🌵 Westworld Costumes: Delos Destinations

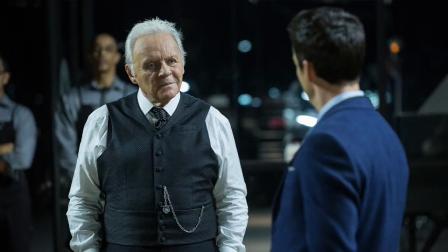733s
One of the things I noticed is that in this scene and the one that follows Robert positions his pocket watch in his left pocket which seems odd since he is right-handed.
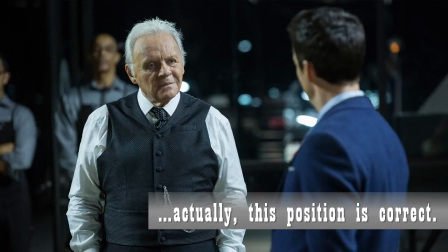744s
The show is so careful in its placement of symbolism that to me it would seem unlikely that this is merely a continuity error.
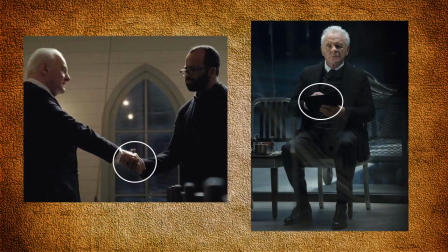752s
Just to make things really confusing Robert uses his right hand to shake Bernard's hand and here taking notes in his book therefore the watch should be in his left pocket and not his right.
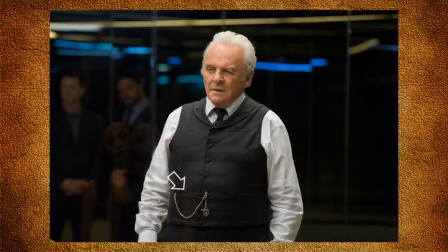764s
Here's the same vest and tie but with the pocket watch on the other side. A pocket watch placement like this indicates that Robert is actually left-handed.
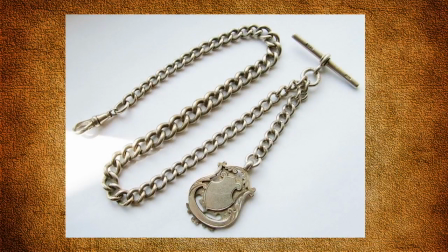773s
Here's an example of a vintage chain and fob. The fob is the name of the ornament hung at the end of such a chain. The t-bar is inserted into the buttonhole to hold the chain in place.
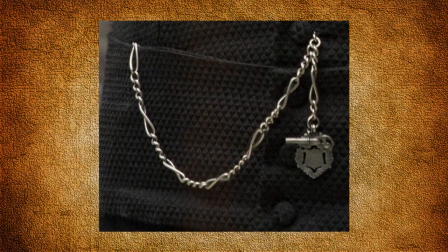785s
Here's a close-up of Robert's watch chain and fob with the pocket watch sitting in his right pocket.
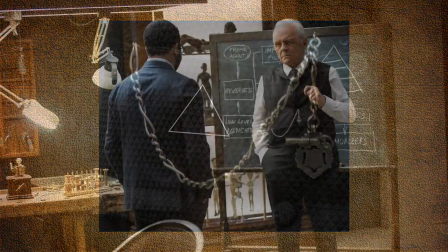791s
You can also see that the pattern on his vest looks a bit like a pyramid like the one he draws on the chalkboard depicting the bicameral mind.
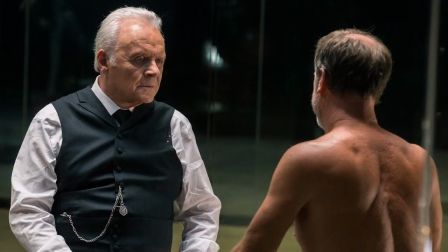801s
Here is another vest entirely. It's cut the same way as the other two vests but it's made from a charcoal gray herringbone fabric like his soft gray vest. Notice that his fob is sitting higher and you'll also notice that we get a little peek or a little shot of his suspenders.
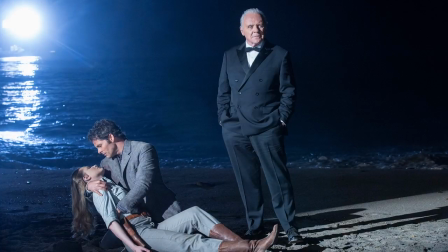821s
For the finale Robert wears a classic black double-breasted tuxedo with a satin notch lapel collar.
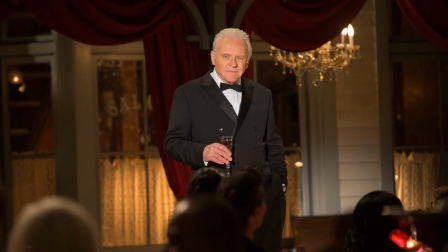828s
This is a bit more of a 40s look so I'm not sure why they went in this direction considering his other clothes.
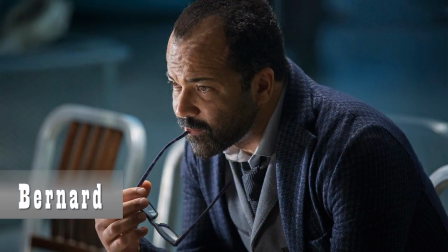837s
With Bernard I feel he looks a bit more old-fashioned because in a sense he's based upon Arnold who is close in age to Dr. Ford and
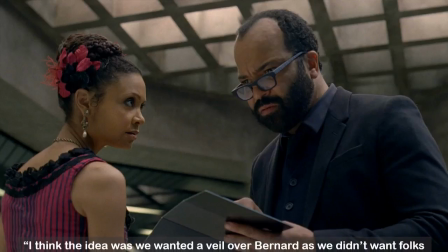845s
Crabtree says I think the idea was we wanted a veil over Bernard as we didn't want folks to understand that he was a host and yet
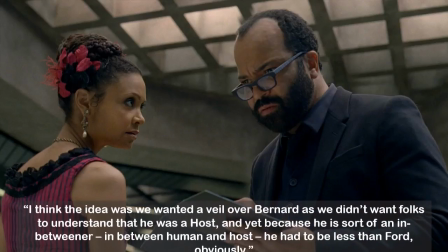853s
because he is sort of an in-betweener in between human and host he had to be less than Ford obviously.
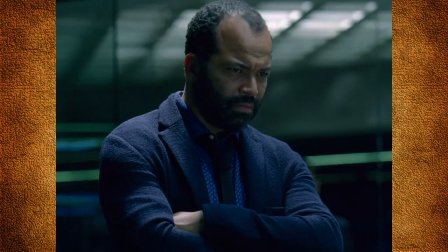862s
The majority of Arnold's clothes are variations of blue and a wide variety of textures. Again I think this is a purposeful decision by the design team. Here's a close-up shot of Arnold's glasses.
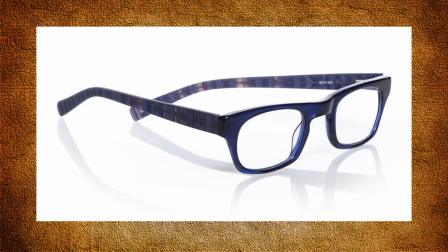877s
According to actor Jeffrey Wright, Barnard's reading glasses are from iBob's which is an online glass supplier. It led me to this pair and after a careful examination I'm pretty sure they're the same. The name of these little of these limited edition glasses crack me up. They're called Little Pecker.
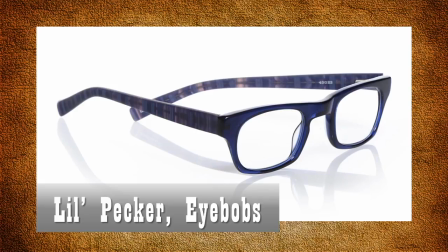894s
The description states these retro reading glasses have all the style of Peckerhead in a pin head size.
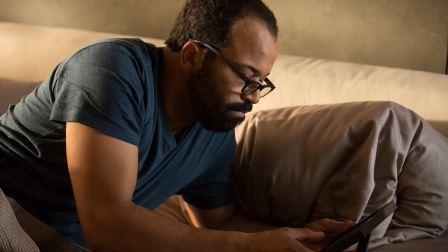902s
Bernard even entertains and sleeps in blue.
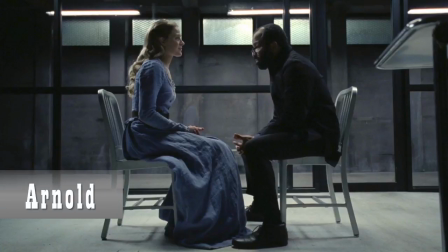906s
When I first looked at these pictures after I knew that this was actually Arnold in a flashback I thought he was dressed in a black jacket but then I realized that he's actually wearing a black lab coat over top of his blue shirt which is why it's cut a little bit differently than
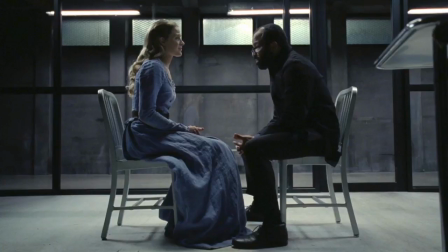921s
his other coats and Crabtree confirms this by saying Ford is more tied to the past in the style of his dress and Jeffrey Bernard was mostly in the beginning in this futuristic part of the park behind the scenes working so I approached
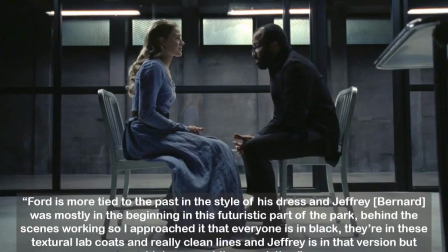937s
that everyone is in black they're in these textural lab coats
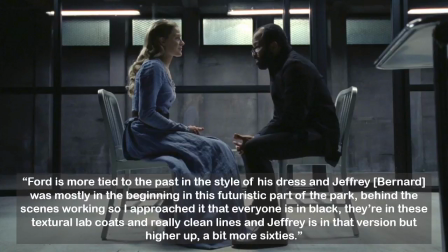942s
and really clean lines and Jeffrey is in that version but higher up a bit more 60s.
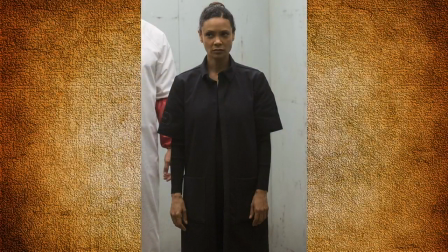950s
Maeve wears a slightly modified version of the Delos Technician lab coat here.
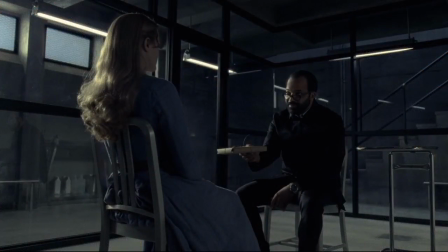956s
Another thing that I noticed is that he also wears glasses and it looks like they are the same ones as Bernard's. The other thing is that Arnold has the same gold wristwatch as Bernard.
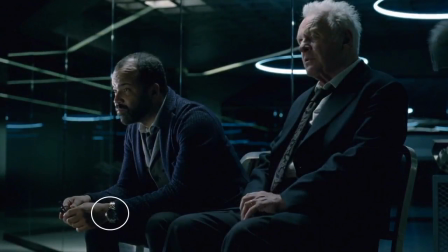965s
This must mean that Ford either kept these personal items of Arnold's or he had them reproduced.
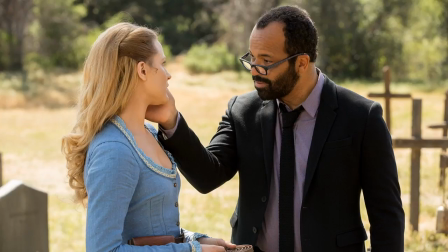974s
Here's another look at Arnold just before Dolores kills him. Arnold also wears suspenders.
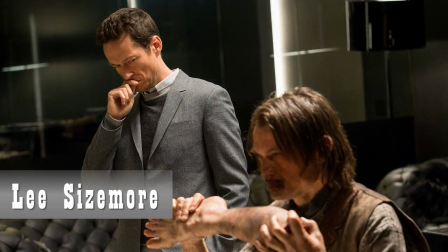981s
I think that Lee Sizemore's costumes are very classic looking and might be referred to as business casual since he rarely wears a suit or tie.
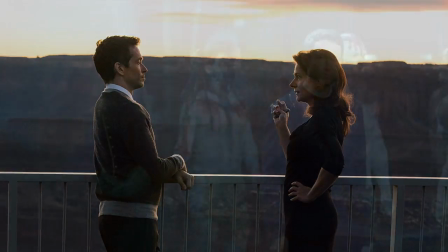990s
His colors are in gray and blue tones and he often wears sweaters in contrast to Dr. Ford and Bernard.
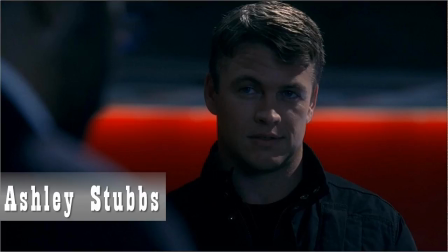999s
As head of security Stubbs wears all black, sometimes with a bit of blue, like with this sort of typical off-duty police officer look.
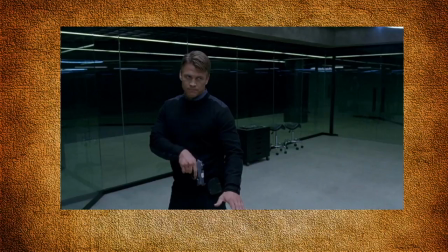1007s
I don't have much to say about it. His clothes are pretty standard, practical attire.
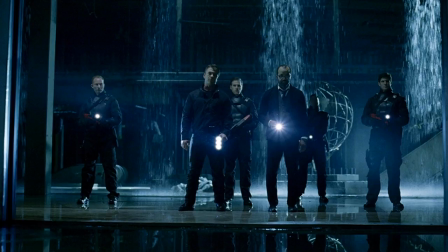1013s
The persons in Stubbs' security detail, however, wear tactical body armor. As we move into season two, we should expect to see more of this type of thing. There's not too much to say about Elsie's attire, really.
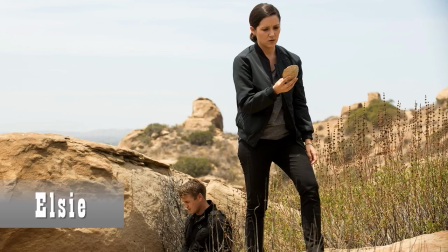1026s
She's sticking to the black theme color her costumes look functional yet professional for the kind of work that she does in the behavior lab and diagnostics department that also occasionally involves field work
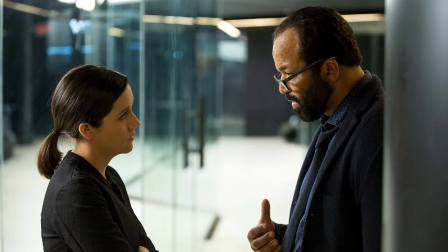1039s
this is also indicated by her no-nonsense hairdo which is always slicked back into a neat ponytail
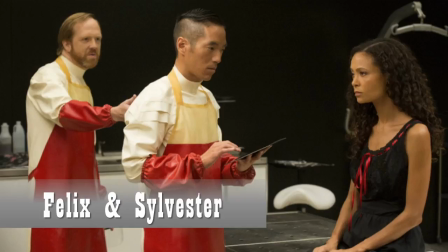1047s
felix and sylvester are technicians in the livestock management division sometimes referred to as the body repair shop.
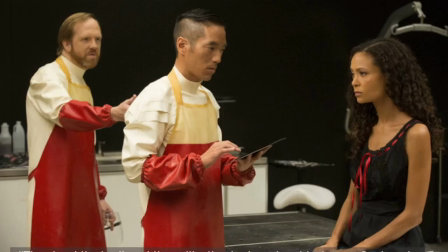1055s
Of their look, Trish Somerville says, they treat the bodies at times like they're in a slaughterhouse, so I made everything out of latex and rubber.
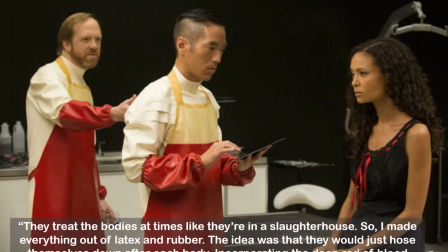1065s
The idea was that they would just hose themselves down after each body.
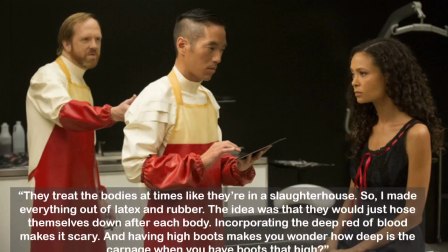1070s
Incorporating the deep red of blood makes it scary, and having high boots make you wonder, how deep is the carnage when you have boots that high.
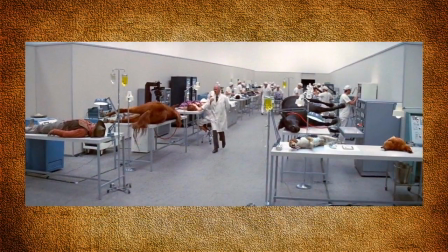1079s
It's quite a departure from the 1973 Westworld where the technicians wear white surgeon's scrubs or lab coats because with Crichton's androids there's really no blood or gore to deal with.
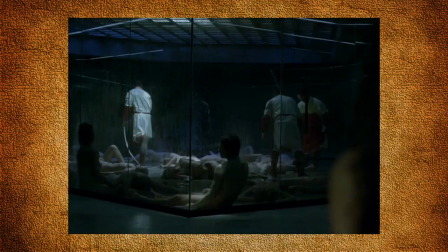1091s
This is not the case with the synthetic humans of the HBO series.
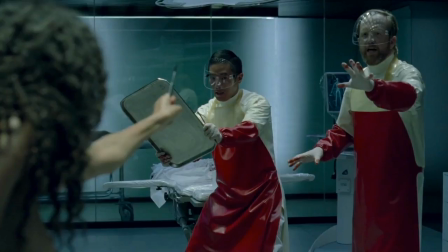1096s
The red of their costumes almost look like the aprons and sleeve covers have been dipped in blood. They also wear latex gloves and face shields to protect themselves from blood splatter.
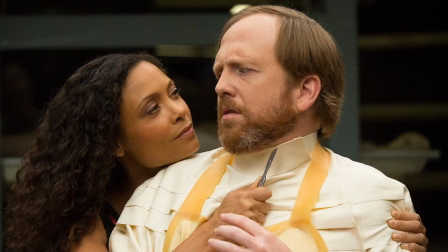1110s
In this close-up of Sylvester we see that the collar is affixed at the side and the yoke of his costume has tears.
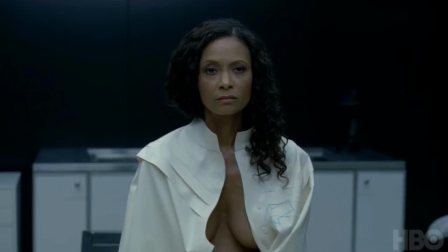1119s
Here's another look at it except that Maeve has it draped on backwards and if you look closely you'll see these little plastic dome closures which would be done up at the back.
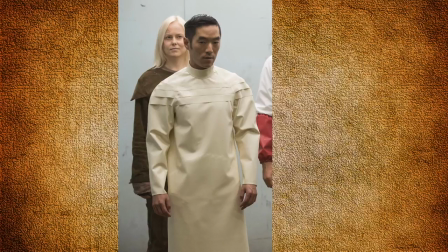1128s
Without the apron on we can see that the pleather gown is the color of bone.
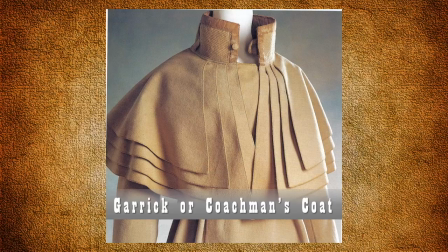1134s
Immediately when I saw the ropes I thought of the Garrick or coachman's coat, a man's outer garment popular during the Victorian era.
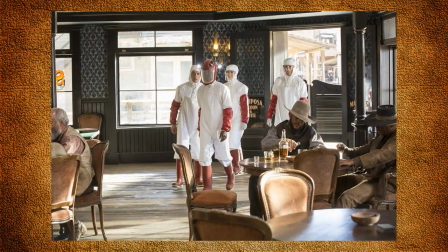1142s
Ann Crabtree says of the theme park technicians, so the initial surgeons in red and white those were designed by a combo of Jonathan Nolan and Trish Somerville.
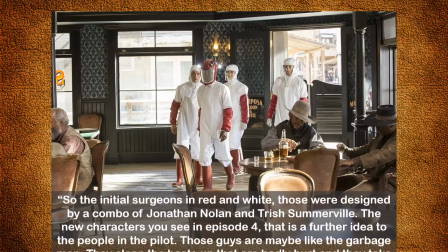1152s
The new characters you see in episode 4, that is a further idea to the people in the pilot.
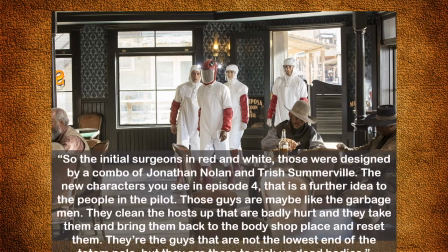1158s
Those guys are maybe like the garbage men. They clean the hosts up that are badly hurt and they take them and bring them back to the body shop place and reset them.
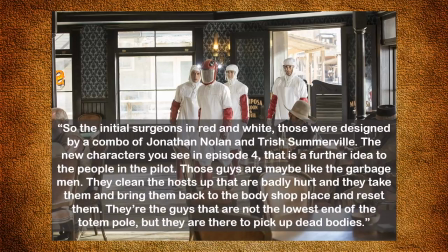1167s
They're the guys that are not the lowest end of the totem pool but they are there to pick up dead bodies.
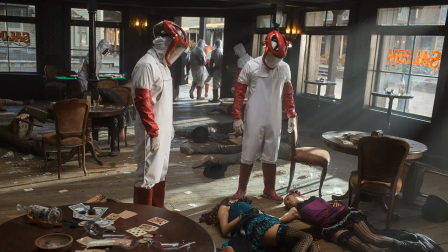1175s
These costumes are actually different from the lab techs. They wear a one-piece jumpsuit sort of like a Tyvek environmental suit except that it appears to be made of cloth and they wear a separate disposable head cover and latex gloves followed by red latex sleeve protectors,
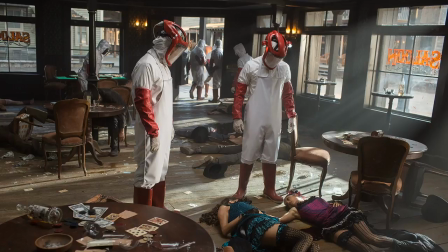1192s
a white latex apron and red rubber boots and a face visor. I really like Teresa's clothing.
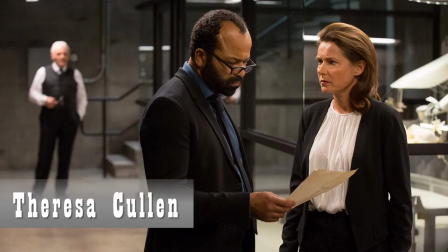1200s
Like Lee Sizemore her costumes look corporate yet classic. Her colors are in blues and blacks with a you know a little bit of white like in this blouse we see here and if
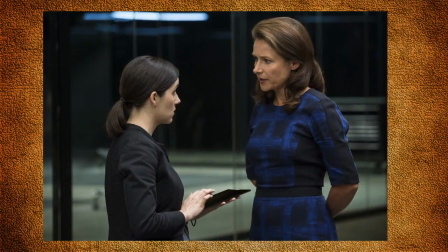1209s
I was to date her look at all I'd say it looks 80s especially this blue black abstract printed dress here.
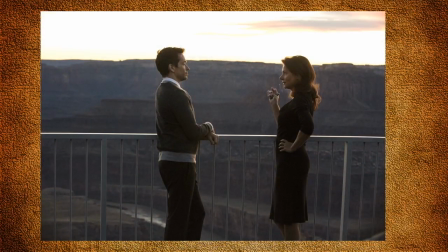1216s
One thing that I have noticed is that like other female characters that she wears no jewelry except for this one signature ring on her right hand.
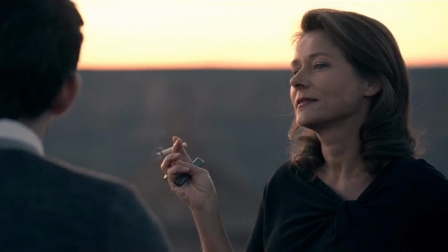1224s
Her cigarettes and lighter seem to be her main accessory.